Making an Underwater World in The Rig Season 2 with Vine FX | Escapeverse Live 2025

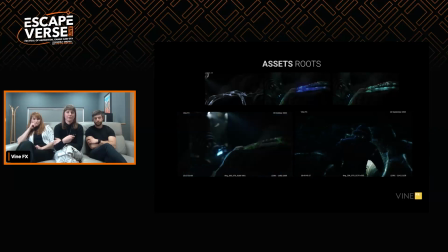1013s
And the way that the light moves is very organic, it's not too solid. There's some areas that are dead and areas that are broken up. It's very vein-like, but yeah, they're really pretty shots.
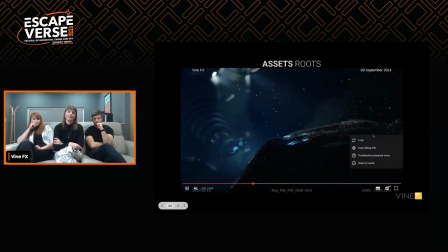1025s
And then just to show you full screen, just to make it clearer, this is our first shot.
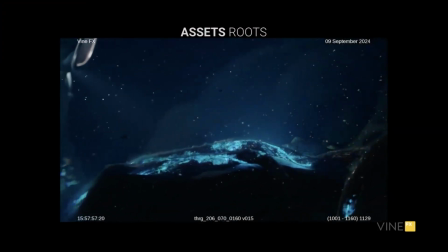1035s
A lot of work went in. Yeah, a lot of work, a lot of work. It's really difficult to get that sense of energy passing through the centers of those tubes, if you call them tubes, rather than just the exterior. We want it to feel like it's an internal light as well.
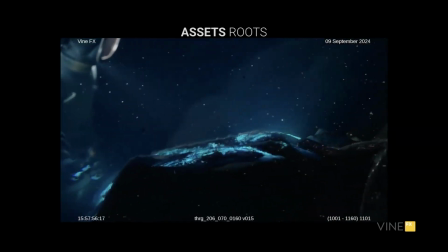1052s
So it was a lot of back and forth and figuring things out and different techniques to
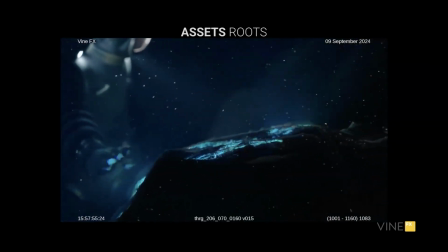1058s
try and get that sense of this nice natural organic energy flowing.
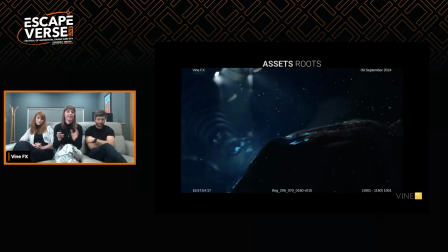1064s
And you can also see when it hits certain points, it kind of hits the mycelium because it spreads out. Like it's not like a straight curve, it kind of spreads out as it hits those tiny threads.
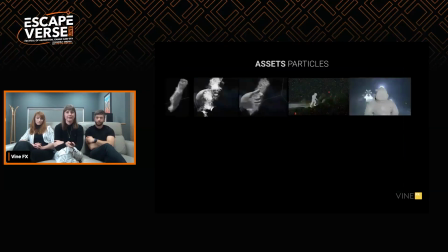1073s
So yeah, really, really pretty. And then we've got our particles.
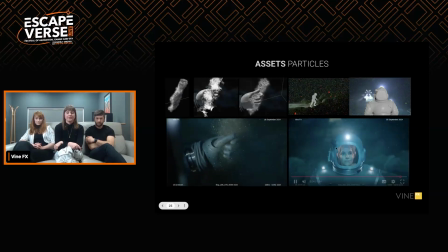1079s
So we had one shot with a dead root being crumpled. It's pretty simple. It was nothing too heavy. It was like it breaks up into dust. It's been there for a long time. These are ancient trees. So we had one simi made of that. And we also had our debris.
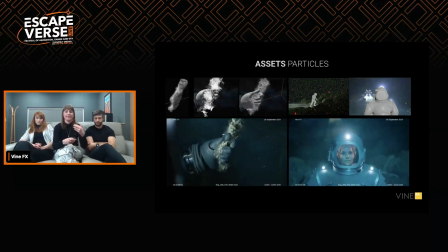1098s
So our debris is just basically underwater matter that gives this sense of that we are underwater because we don't get this above water. And it would be dead bits of plant, dead bits of fish, I don't know, you name it.
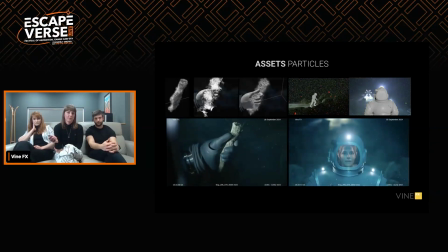1110s
And it was in every single shot. So whilst we had these forests to do, we also had to take into account that every single shot, even if there wasn't a huge amount of CG in it, would need simulations of the debris and then to be added in.
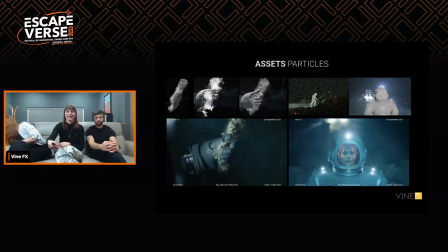1125s
And these went quite far back. Most of the shots had at least 3 layers, and then it would be cold by the camera to make sure we weren't overdoing it. But it eventually got quite heavy. So yeah, it's really faint and very subtle and probably not something you'd look at and notice straight away.
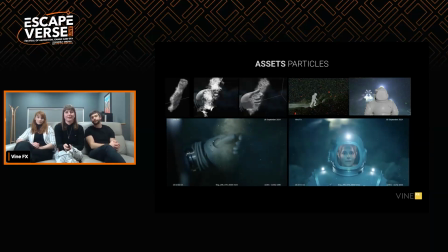1140s
But yeah, it took up a lot of time. And then we've got our assets, so our rover and diver.
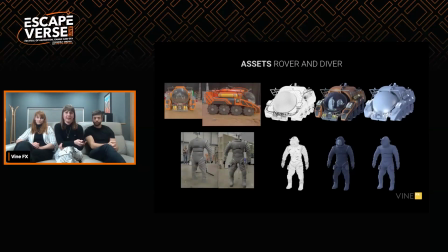1148s
So you've got the set stuff on the left, so the photos we got from the client. It's not that like detailed, and we knew that we weren't going to see them very close up. Anything that we replaced in plate was going to often be quite wide shots and quite far away, so we just matched what they had set up.
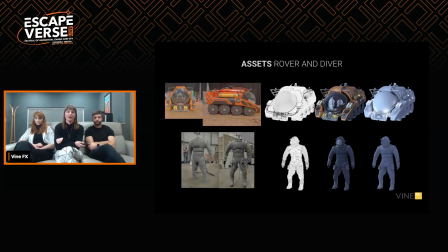1168s
And we set up a lighting rig as well for the rover so that it would have lights that kind of well, I guess it would have had underwater that would show up when it was on the cliff. And then the diver had a couple of lights around the helmet.
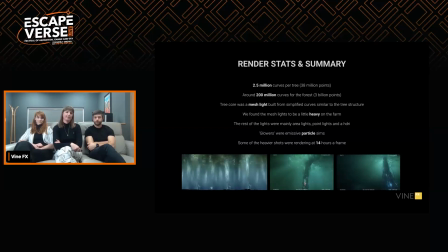1185s
Okay, and yeah, render stats and summary. Yeah, there was a lot a lot of data to deal with on this. So each tree was 2.5 million curves, and each curve was built up of points, obviously. So in total, it was about 200 million curves for the points for the
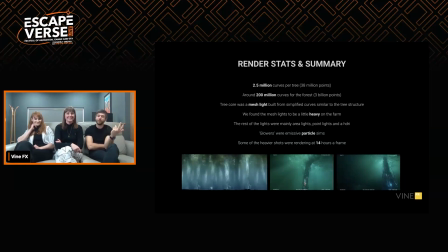1206s
no, 200 million curves for the forest and 3 billion points for the forest in total, which is a lot to deal with. We were rendering this in Arnold and didn't really complain, so that's great. That's what it's good at. And we also used mesh lights for inside the cores.
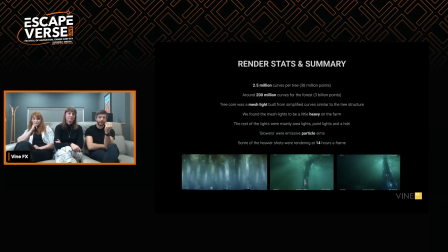1225s
So those lights inside the trees themselves, we wanted to use, well, maybe Jess, you can talk about that. Yeah, we used like a curve-like structure that just some curves that followed the shape of the tree. We did try like point lights, but there would be too many point lights at that point.
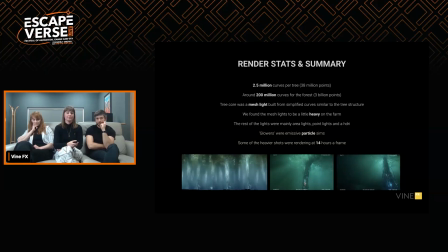1242s
We did try a bit of emission, but we found that the best way would be that we just have something that follows the silhouette of the tree. Yeah. So we maybe about 3-4 curves, I reckon. Yeah, and that's what gave the best result. It's not the fastest result. I don't know who's rendered with mesh lights before.
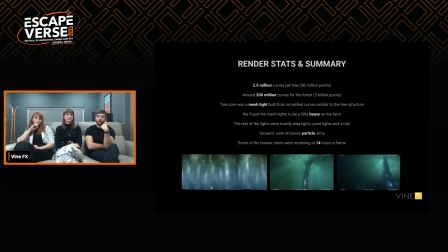1258s
They're not the quickest because they're so noisy, but they gave by far the best result, the most natural looking result. So we went with it and we just dealt with the render times, and some of them were quite long. We had some frames which took well over 14 hours probably per frame, and there's so many layers to render as well.
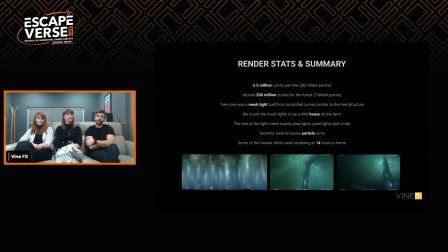1275s
So we tried to break it down into areas that are easier to deal with, but also the render farm to deal with. So yeah, there's a lot of data going on here. Yeah, and then our rest of the lights in the scene were just area lights to try and hit the sides of the tree.
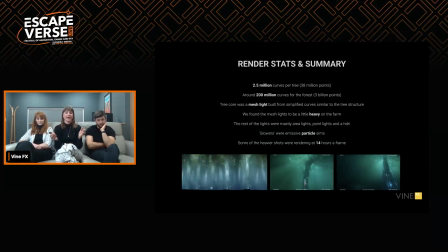1292s
We didn't want anything front on, but we wanted to everything was about playing with the silhouettes. We had a HDRI that we had made up just to give the general feel of the colours that we wanted. It was just dark blue and a couple of point lights in the canopy.
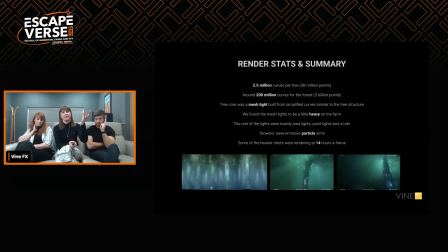1307s
Some of them were disregarded because we had a dead zone in the hero tree. You can see it in the bottom still. There's like that darker area. That was where the hero tree had been injured. And at one point, clients wanted us to try and light it up with red.
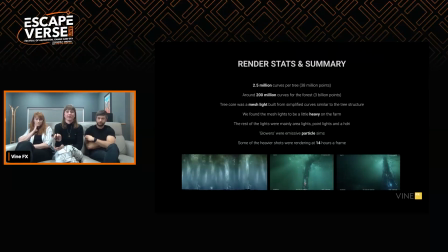1322s
But in the end, that all ended up getting taken out. And we just left it as a darker shape because, it just worked to make more sense. And then as I've mentioned before, the glowers were emissive particle sims. And yeah, some of the heavier shots had some solid render times.
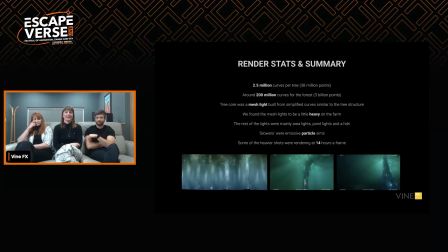1339s
I think we estimate about 14 hours. And we also were tackling quite a lot of noise as well in this, especially with like mesh lights. With these shots, noise was a bit of a fight.
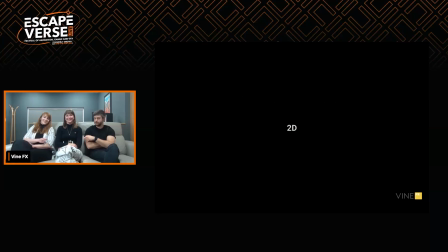1353s
Okay, and then I'm going to pass to Alicia for 2D. Hello. Thank you very much. So let's get started. So I was one of the 2D leads. We actually had two because the project was so big.
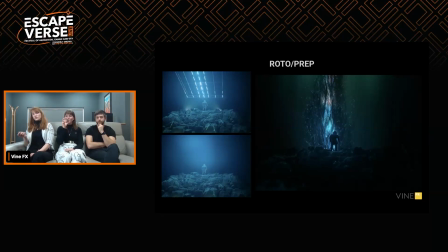1367s
And one of my main responsibilities were single tree shots, special look development, and making sure it's all consistent. And while CG was busy gardening and growing trees out, we started with a plate prep. One thing you can see in the top image on set that actually had roots glowing.
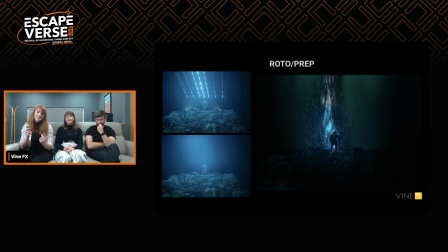1386s
It had small lights popping in and out, but in the end was decided it doesn't exactly look as good. The prep department had to paint all the lights out. And early on, it also was decided that we are keeping the rock from the set because the actress interacted with it so much.
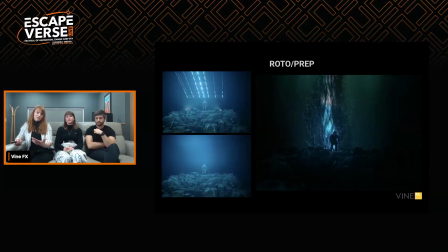1404s
It would take too long to try and put full CG rock. So whole CG was mainly built around it.
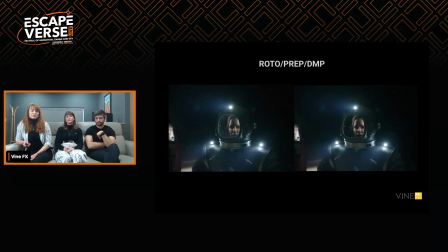1413s
One thing CG did do early on for us was provide object tracks for her helmet. It's a fairly common practice not to have a real glass when filming helmets because of crew reflections. So they quickly provided this, so that kept 2D department busy just adding some dust,
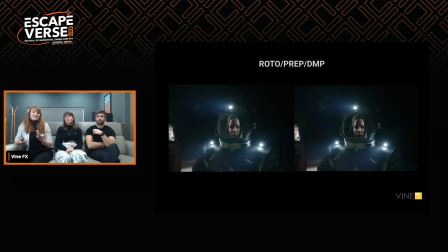1430s
making sure the helmets look dirty and like it's actually interacting with its own environment.
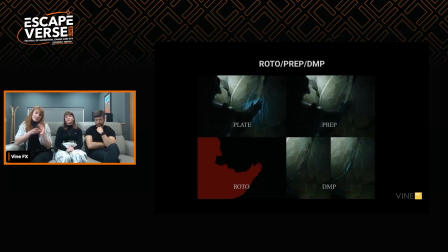1438s
You can also see that originally the actress had a light coming from her hand when she was meant to interact with the trees. And eventually, again, the client decided they actually don't like what it looks like, so more paint for us, kept us busy.
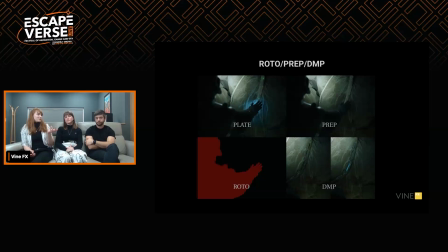1452s
Then because CG department was so busy, there were certain bits we decided to do in DMP. The route she was meant to interact was meant to look old, and what they built on set just wasn't selling it. So our talented DMP artist has created a couple stills that we were able to use.
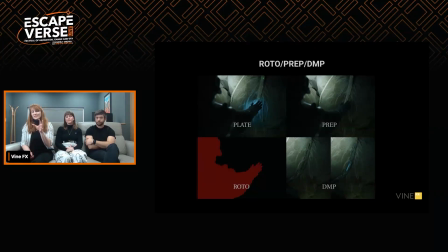1471s
Also, the idea was that the tree is still alive and has a small hard bit, which is a blue light. And there were specific timings that were after. They wanted it to be exactly like a hard bit. So we spent some time developing a bit of expressions and just trying to sell that the tree is pulsating.
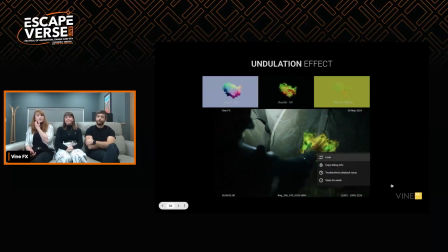1492s
Another thing we did on the same shot, we had to create some undulations effects, which is a distortion.
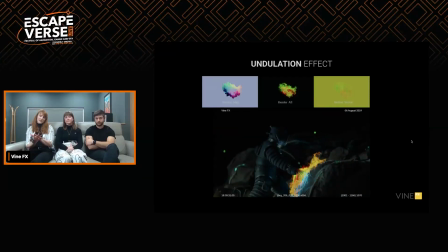1499s
So idea was it starts beneath her hand and eventually starts to interact with the whole hand.